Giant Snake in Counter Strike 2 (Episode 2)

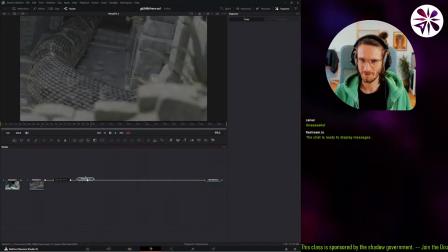17:50 Let's put this in here.
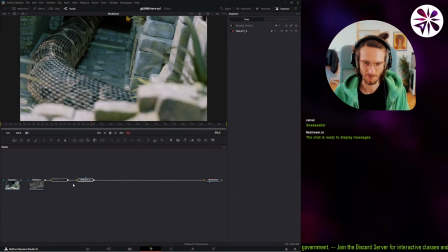17:54 We can also switch around with these two by just selecting both and pressing Ctrl P to turn one off and the other on. Yeah, this one actually looks pretty cool. Okay, let's go with this one.
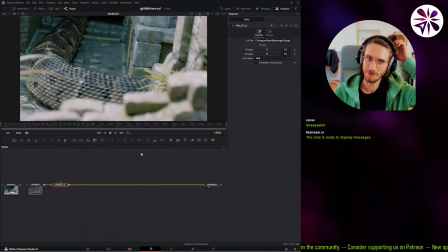18:10 Okay, and then let's just add a few things that make it look a little bit more realistic. For example, the prism blur. It gives you a slight blur and some chromatic aberration.
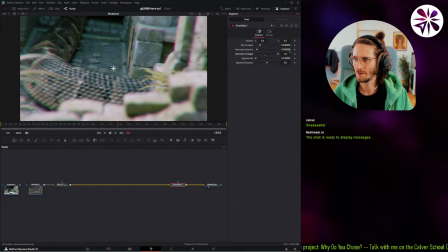18:26 I want to make sure that the aberration strength is on 1, and then the aberration distance is very small. Just a little bit of chromatic aberration. Blur strength.
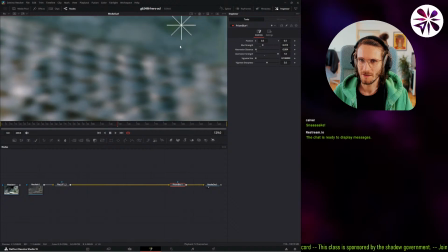18:37 Usually also you want to keep it like extremely low. Just like give, because a lot of CG rendering has this like unnatural sharpness. So usually you want to tone that down a little bit, but not much.
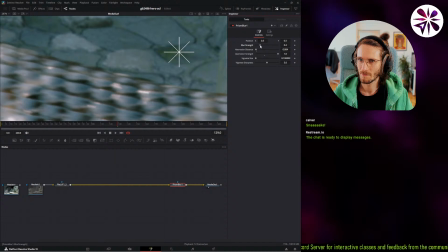One. Barely visible. 1.5.
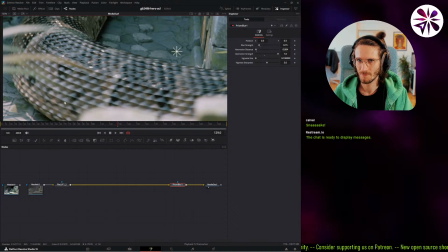19:06 Yeah, I guess like that.
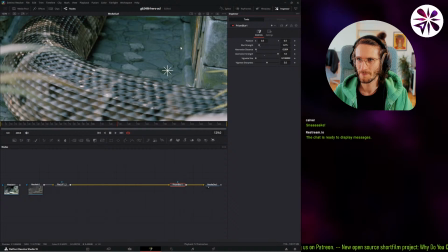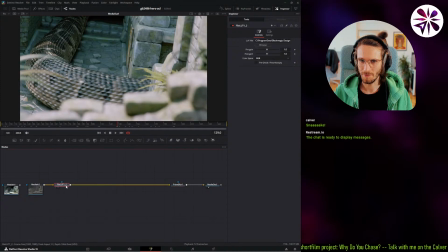19:16 Yeah, okay, prism blur here. And then maybe also a little bit of a distortion, lens distortion. Distortion. Oh, is this the slow lens distortion? Yeah, this is the slow one.
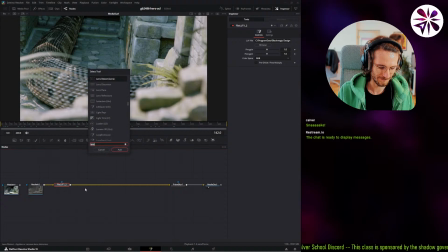19:28 That's like a fast and a slow one.
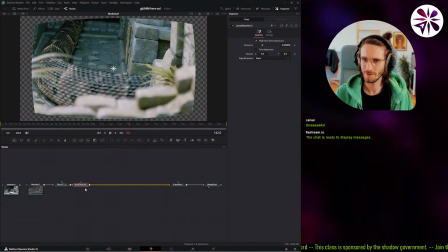19:32 Let's try this one.
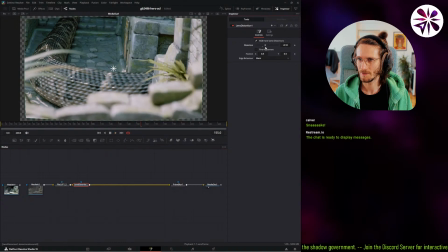19:38 Yeah, this one is faster.
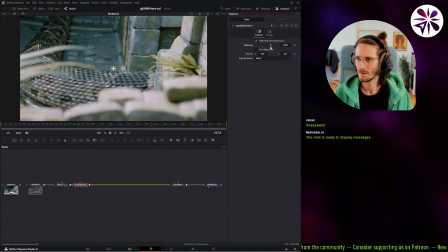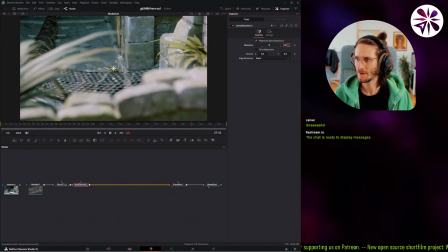19:59 Yeah, a little bit of distortion makes it feel a little bit more interesting. And so let's see. Yeah, I think I'll go with that.
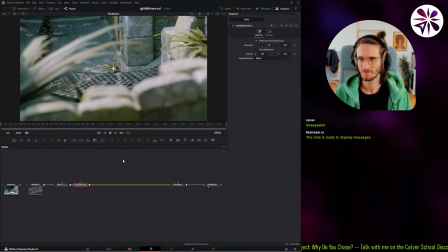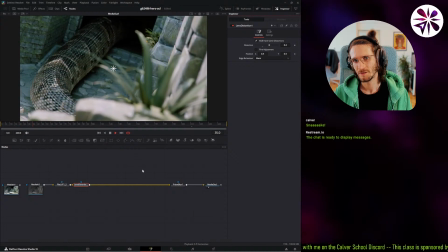20:16 Nice. Yeah, yeah, that's pretty solid.
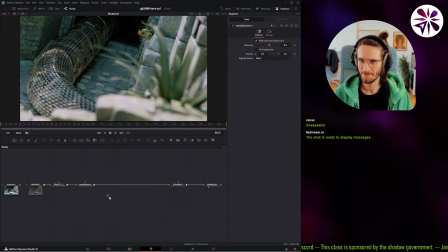20:21 All right, let's add some glow here. Let's use my Halva glow, of course. Let's put it before the lens distortion, actually.
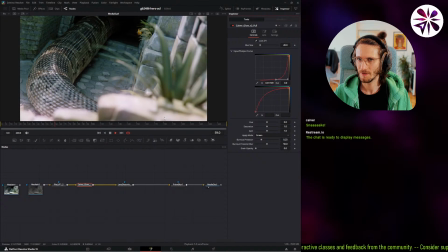20:39 So for these shots, I want like just really the highlights to glow a little bit.
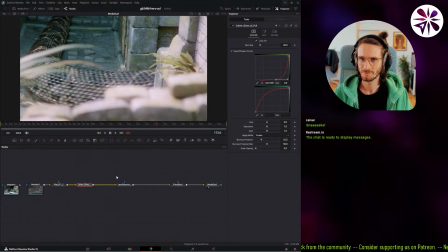Even lower the gain a little bit here.
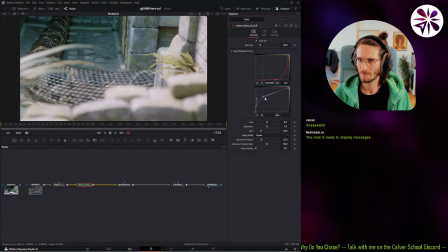Very soft glow.
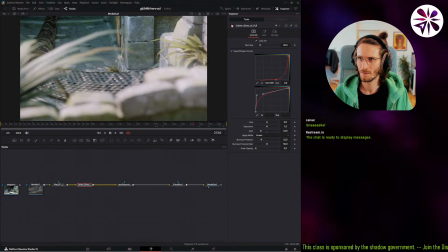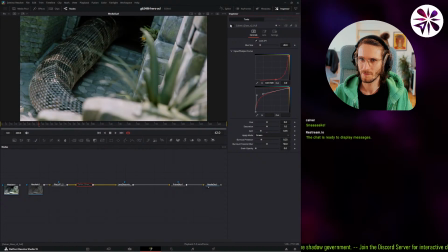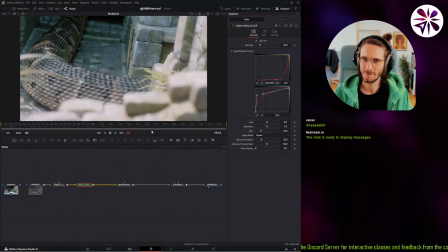21:25 Yeah, that's pretty nice. Yeah, just adds a little bit of like atmospheric feeling to it.
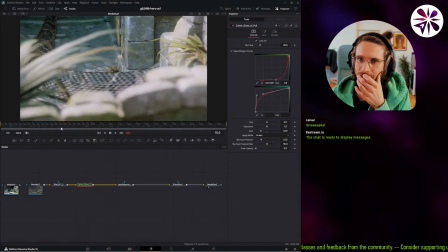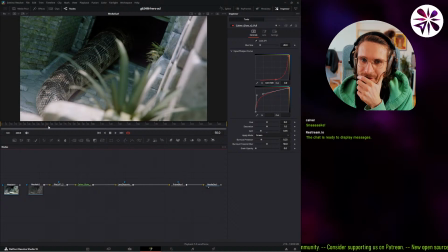21:38 Okay, I think honestly this could already be most of it.
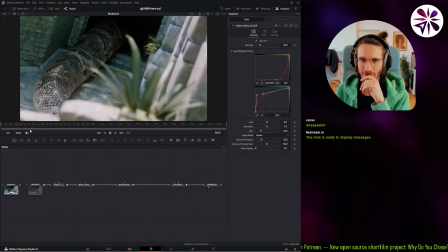21:44 I think I'm gonna go into color grading now to like give it a little bit more of a more fitting look,
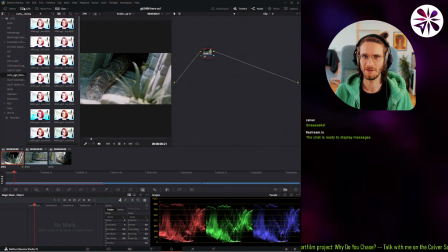21:52 a little bit more of color balance, and then also add a little bit of grain on top.